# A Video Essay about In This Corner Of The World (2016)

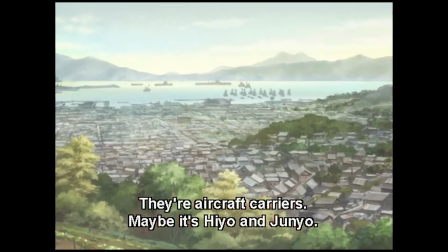In This Corner of the World, directed by Sunao Katabuchi, is a film about a young girl in Imperial Japan during World War II and her story
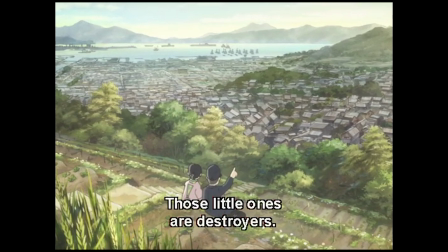of being married into an unknown town with unknown people during uncertain times.
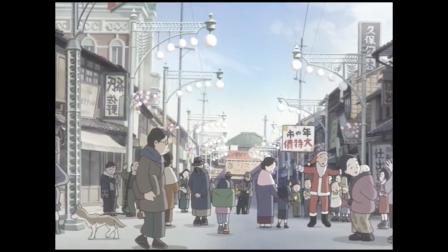In this video essay, I will remark upon how Katabuchi crafts his film in such a way that
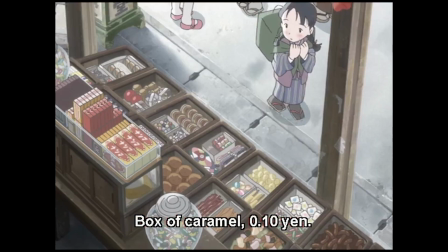it allows the viewers to experience the film through the protagonist Suzu's eyes and perspective.
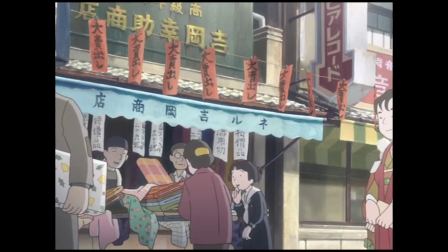This is done using various cinematic techniques and leads to a beautiful filmic experience that conveys effectively a story of unease,
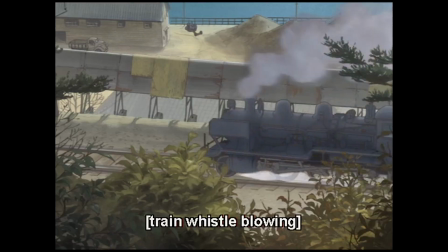hope, and remarkable courage in troubling times. I will divide this analysis into two parts.
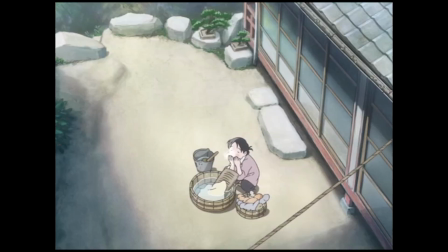First, I will talk about the importance of shots depicting mundane lives, the framing of these shots from Suzu's daily life.
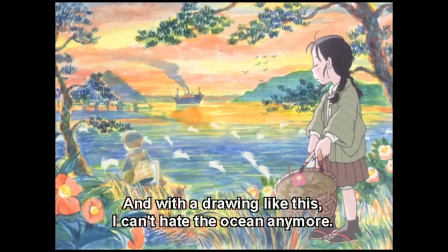And second, I will talk about Suzu's relationship with art. First, on the ordinary and the mundane.
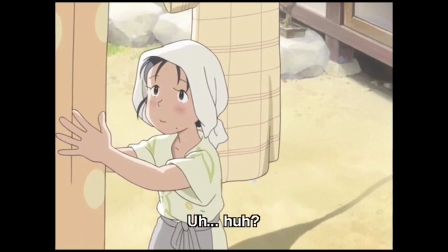Throughout the film, we see sequences depicting Suzu engaging in chores or mindlessly observing something in her environment.
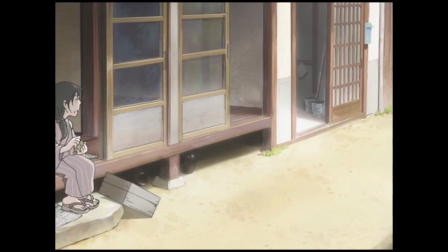These repeated sequences that individually have no bearing on the overall plot are still
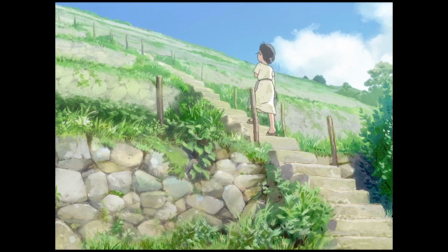crucial to depict the passage of time and to make the viewers feel closer to Suzu.
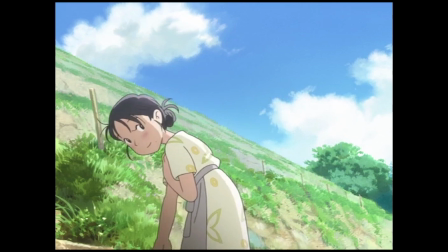The viewers see Suzu's worldview being built from her childhood to her life in Kobe.
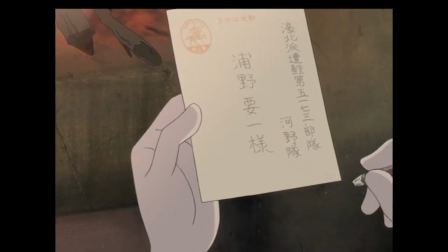To emphasize Suzu's perspective, we see POV or point of view shots like this one that quite literally put the camera or
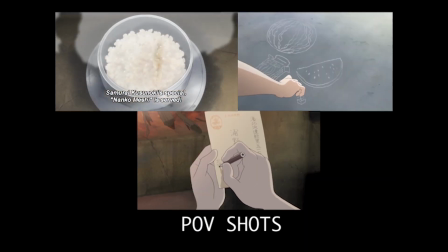the viewer in place of Suzu's eyes, leading us to see the world exactly as she does.
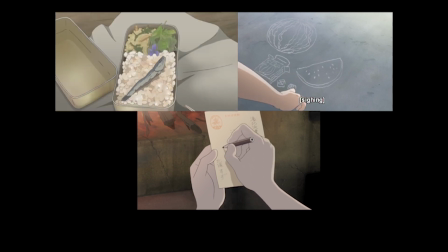These scenes also include highly enhanced diegetic sound,
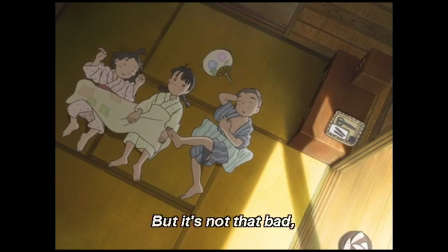placing the audience directly into the tactile and auditory realm that Suzu is inhabiting.
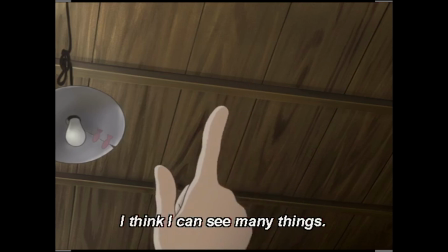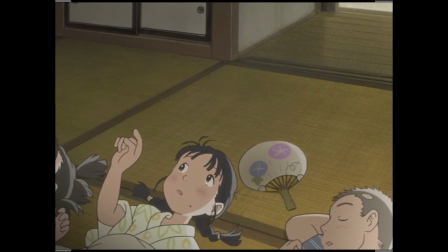Furthermore, we also get to see instances of voiceovers, such as this one, giving us a window directly into Suzu's mind.
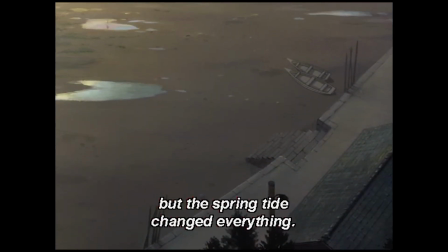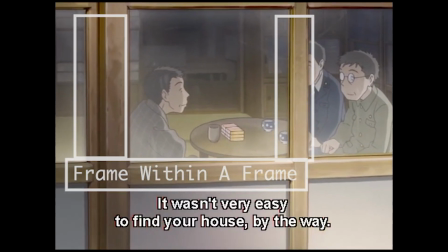We also see that other shots, even those without Suzu, are framed and composed with her in mind.
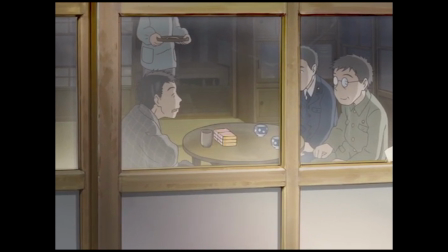For instance, one of the most crucial shots of the film, where Suzu's marriage is decided and the trajectory of her life is forever changed,
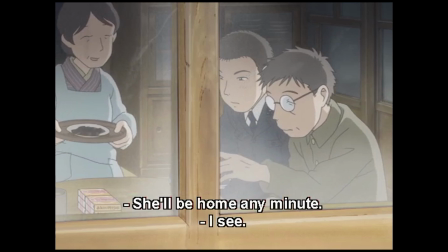we see the characters being framed behind a literal wall.
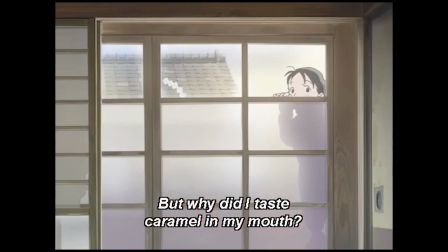Such composition makes it almost as if we are powerless observers looking from the outside just the same way that Suzu is. Secondly, art is a crucial theme throughout the film.
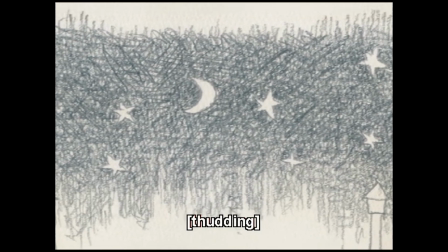From the very start of the film, we see Suzu's connection with art and the joy that she derives from it,
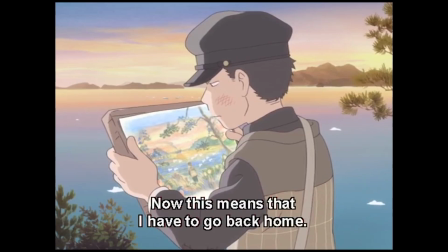and we see how she copes with the troubles of war using art towards the later half of the film.
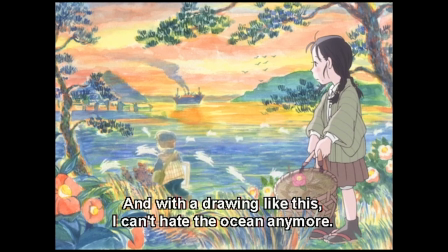This special connection is conveyed to the audience through Suzu's eyes directly.
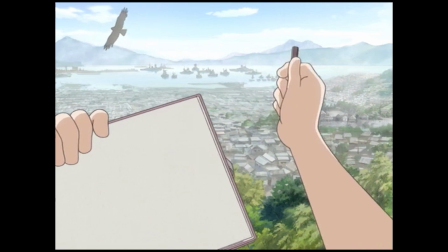Through POV shots such as this one, we see the world that Suzu sees and the canvas that she sees that she paints on.
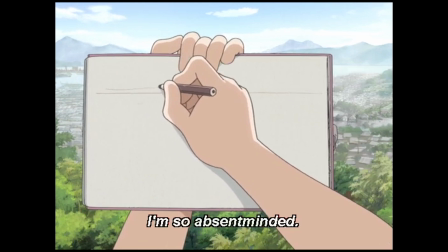These POV shots of art are crucial to the way that the film builds and conveys emotion,
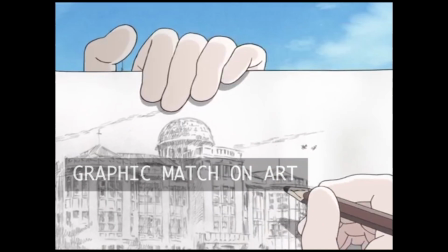and the audience almost lives vicariously through Suzu's point of view and learns to feel what she feels as she's doing her art.
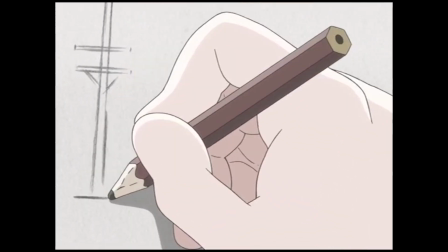This means that we get to understand her art better than anyone else. I argue that the film takes the traditional POV shot a step further.
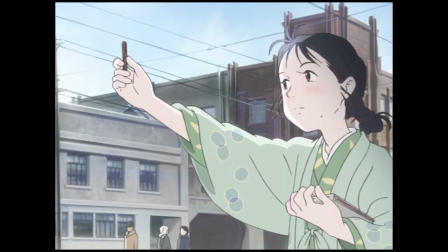Not only are the viewers shown how Suzu sees the world through her eyes, but we also see the world through her mind.
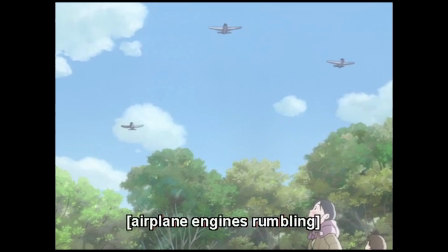Throughout the film, we see surreal and expressionist depiction of Suzu's feelings.
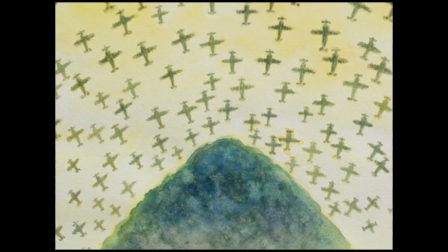When one of the first large-scale bombings occur in Kobe, we see Suzu's visualizations of the plane engulfing the island,
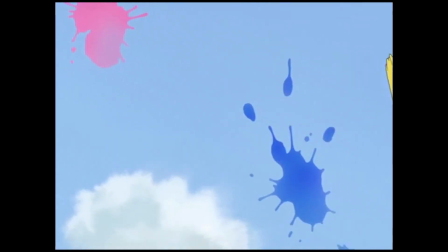a claustrophobic painting representing her state of mind and her raw emotion.
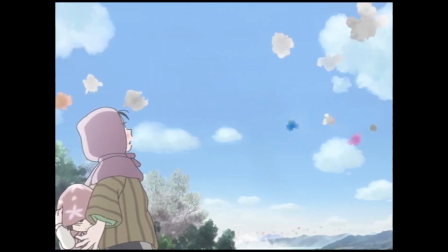Nowhere in the film do we see Suzu's emotion come through more than the scene right after the death of Harumi.
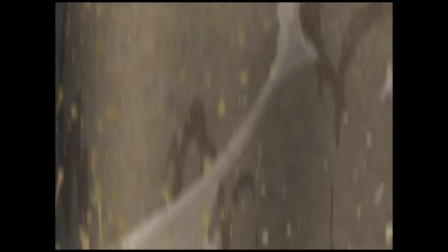Here, we see the screen first go dark, in stark contrast to the color-filled landscape we were exposed to just a frame before. Then, the explosion appears as small sparks that form Suzu and Harumi's hand and break them apart. These surreal descriptions blend into the film's narrative without alienating the viewer,
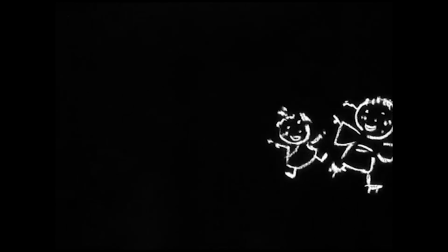since the viewer has essentially been put into the frame of mind of the artist Suzu and truly understands the art being shown as if the viewer had made it themselves.
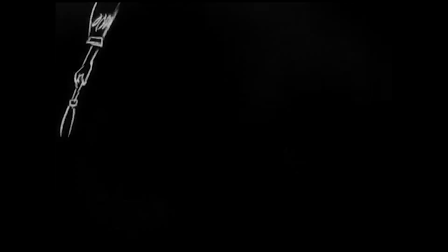Furthermore, these visual descriptions are aided by voice-over narrative from Suzu herself, which gives us a direct line into her stream of consciousness.
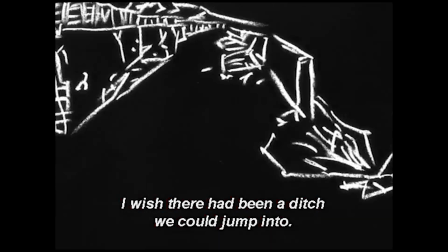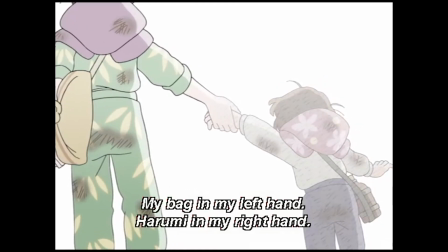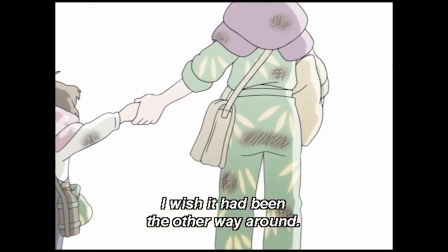At the end, these cinematic techniques serve to always keep Suzu close to the viewer and to help the
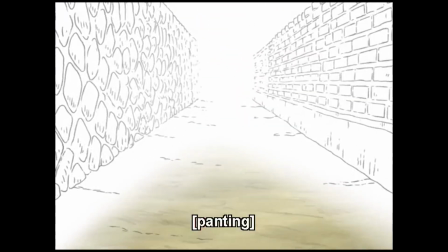viewer feel devastated when Suzu does and to learn to feel motivated and courageous as Suzu does as well.
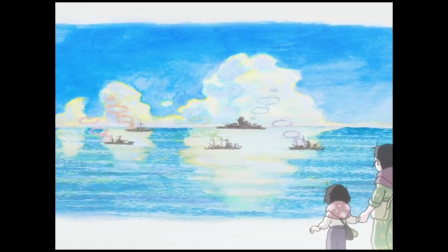The story is one that places its viewers into what is seemingly a mundane life and allows them to
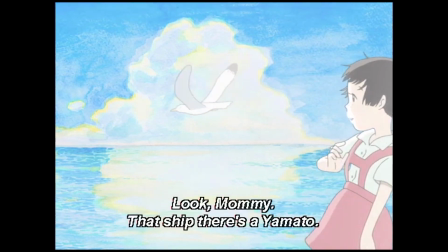experience this life to realize just how special an ordinary life can be in extraordinary times.